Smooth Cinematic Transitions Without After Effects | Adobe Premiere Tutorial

So as I'm looking over the cliff, we're going to then cut to show what I'm looking at. Again, it's just like the L cut in that your audience, your viewer, wants to see what the person's looking at.
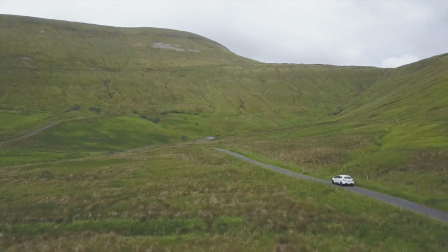So this fits into a montage sequence where me and my friend Kyle are exploring around Ireland and we go visit the Cliffs of Moher.
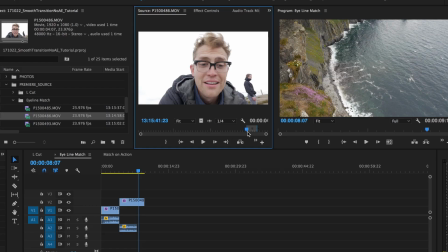So we're hiking around and then I'm approaching the edge of the cliff. So I have this clip where I'm looking over the cliff. I kind of freak out. I'm going to cut it so I'm looking over and what do you naturally want to see?
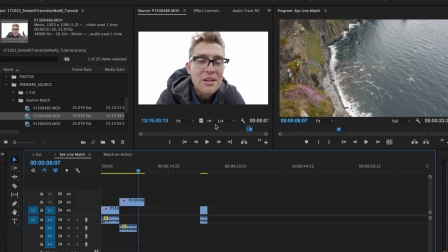You want to see what I'm looking at. So we're going to bring that in and then the next edit is going to be exactly that, what I'm looking at.
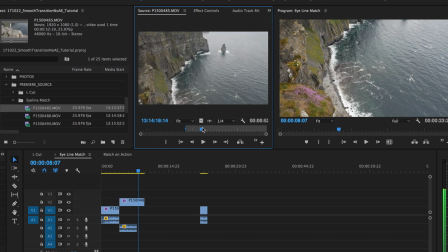so here's me dangling my feet and here so I could just seeing this that could work just a static view but what I did when I shot this is I kind of matched the motion of my
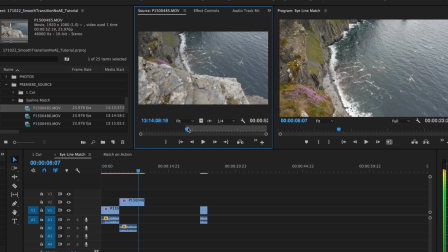head like I mimicked what my point of view is with the camera so I'm gonna do this little guy peering over the cliff that's pretty sweet and then I have some good audio from this clip that
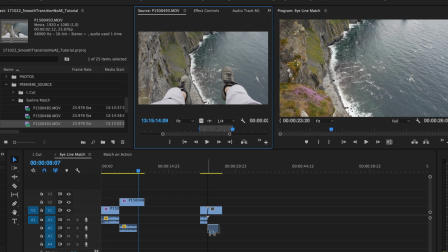I'm gonna bring in here to really sell what I'm looking at
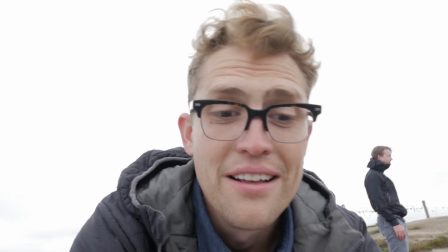let's see how it looks eyeline match pretty simple third editing technique I'm gonna show you guys is match on action this is a little bit more complex because it really does take some more planning out of your scene. You can still do this in vlogs. Casey Neistat does this all the time in his vlogs, especially his old stuff, but you'll see it all the time in movies because that's how you build a scene.
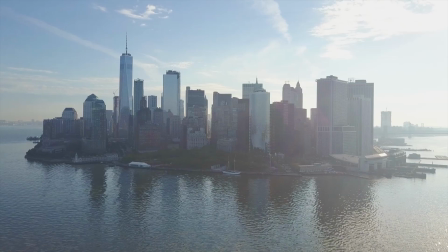This is from another one of my vlogs. I'm going to meet up with people at a park in New York and I'm waiting beforehand. I have some time to kill. So I'm going to go sit down on this bench and then I'm going to address the camera. So that's obviously a really simple thing you don't have to do this whole match on action but it stylizes your video brings up the production up value a little bit more and your viewer doesn't even really notice why
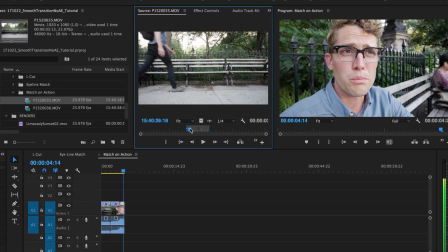the edit smoother here I am on this bench I'm gonna sit down on this bench cool bring this in now
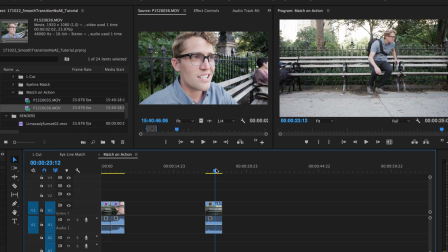I actually start talking to the camera so this is the match on action part and this is why it takes some planning so as you see I sit down and then my head turns I'm going to edit on that head turn in the next shot so I
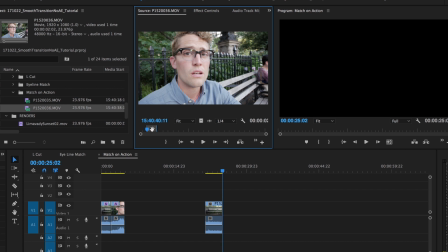set it up knowing ahead of time that I was going to try to do match on action in this clip so you see right before I start addressing the camera I turn to look at it so I'm gonna edit on this turn I'm just gonna chill here a little bit so I bring
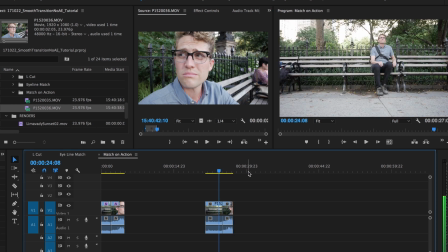that in I need to make sure that this clip ends as my heads turning this isn't gonna be perfect but it's gonna be close so let's look ooh
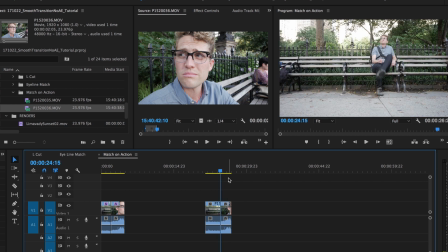not quite there there
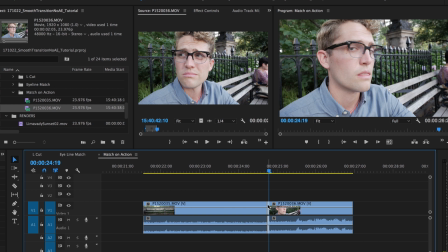see just this extra frame really makes a difference let's see this okay that works visually but the audio there's a jump so it really indicates there's an edit there let's smooth that out I'm gonna separate the audio Apple L
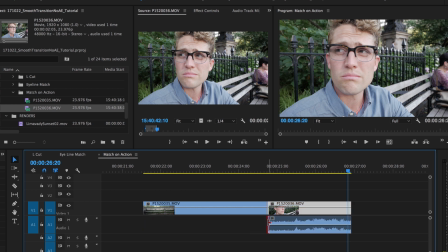delete this audio track and then unlink it again from that clip and drag it out